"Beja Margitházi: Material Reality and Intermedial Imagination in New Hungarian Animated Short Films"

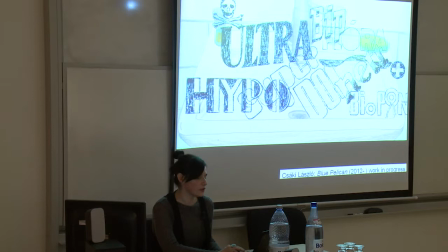[19:47]
Although visually he uses almost totally digitised hand-drawn animation, but the original sound recording, the voices of the witnesses and participants, guarantees the shifted indexicality of the story.
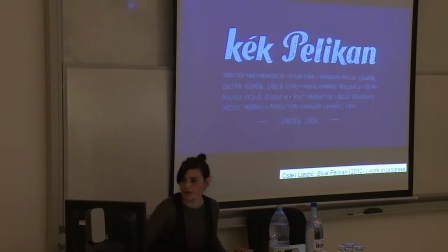[20:01]
and I will mention only as last example one
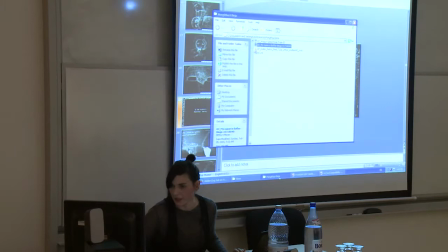[20:06]
of his last works which I'm showing again until I'm talking about it,
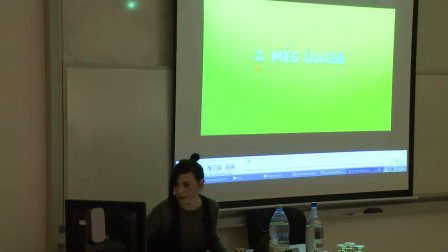[20:15]
it's a commercial
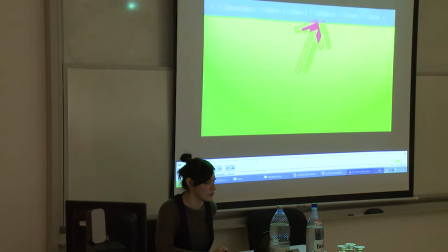[20:23]
for it's a promo video for index online Hungarian news portal, the title is Love, Hate or Follow.
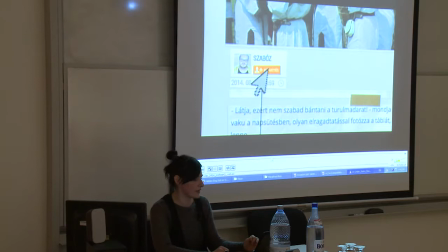[20:32]
Csaki arrives at a turning point in playing, mixing, compositing and mediating analog digital references.
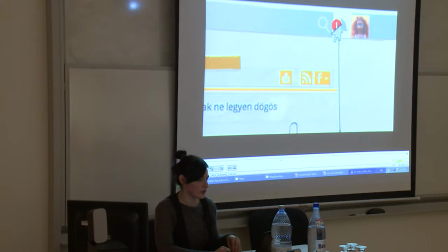[20:39]
What we see here, stop motion, object animation, various textures and layers of papers, stickers, adhesive tapes, paper clips,
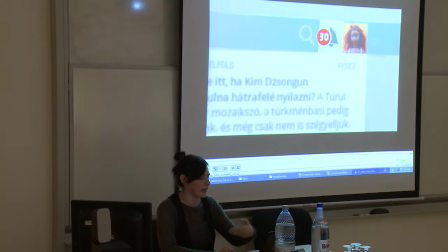[20:48]
plastic letters and other materials are used for complete imitation of the digital interface of a multimedia web page.
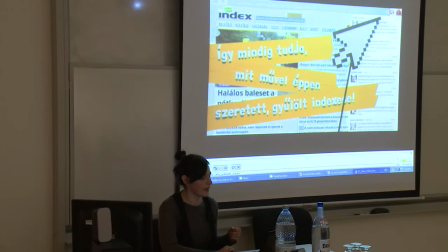[20:56]
Dozens of still photographs create for example the impression of an embedded
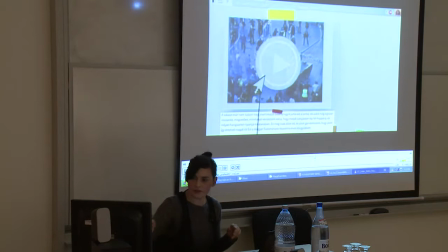[21:00]
video in the image as you see exactly here,
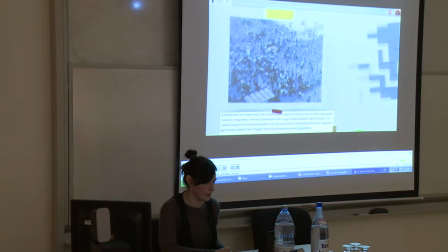[21:06]
made by stop motion technology paper photographs.
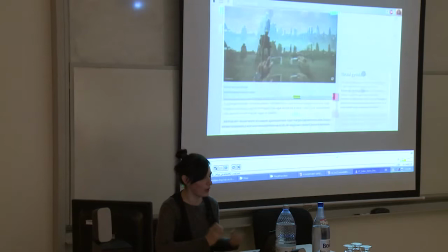[21:13]
Yes the cursor is a little paper arrow moved on a black stick,
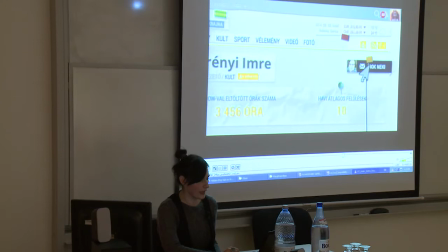[21:17]
drop down menu appears as an unfolding paper ball and here with the tools offered by the traditional animation and digital post-production,
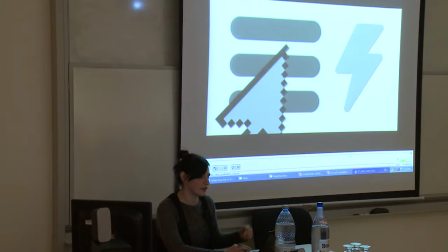[21:25]
Chaki produces a reversed kind of remediation,
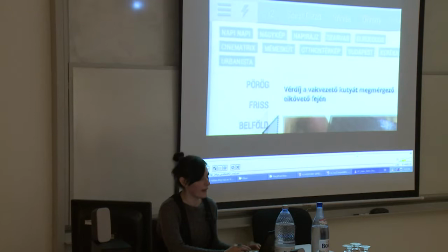[21:29]
imitating with traditional analog tools and techniques an originally digital media web page,
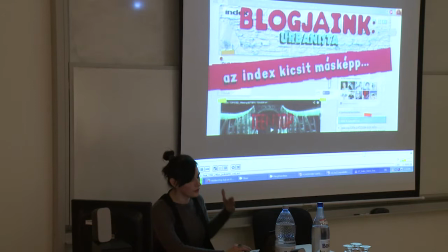[21:35]
and challenging perception of the viewers and users, mostly familiar with the fluidity and quickness,
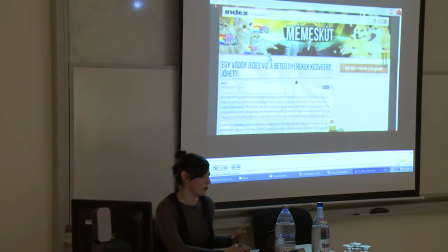[21:42]
fast changes on graphic user interface, and who are now facing the analog roughness,
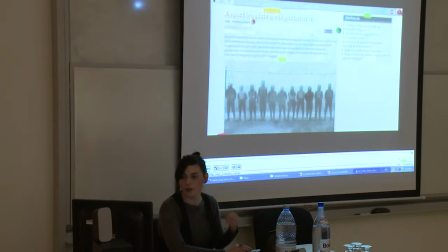[21:48]
ragged movements of pixelated objects, paper and photographs.
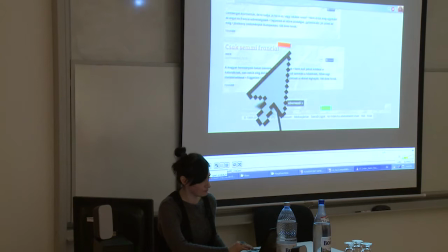[21:55]
To conclude I would just sum up all these.
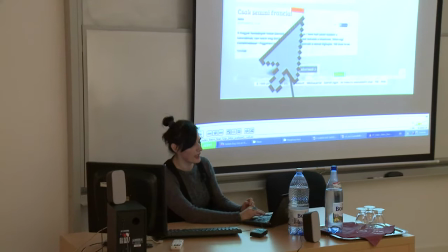[21:59]
So I would say that Csaki who has an initial interest and attraction to older technologies like super 8 filming and choke animation, in both of his pre-digital and later partly digitally animated works, maintains his animation's sensual qualities rooted in the accentuation of indexical qualities of the materials used. By playing simultaneously with old and new technologies, mixing, mediating, remediating them reflexively back and forward, he is self-consciously and creatively bridging the gap between the analog and digital technologies. Thank you.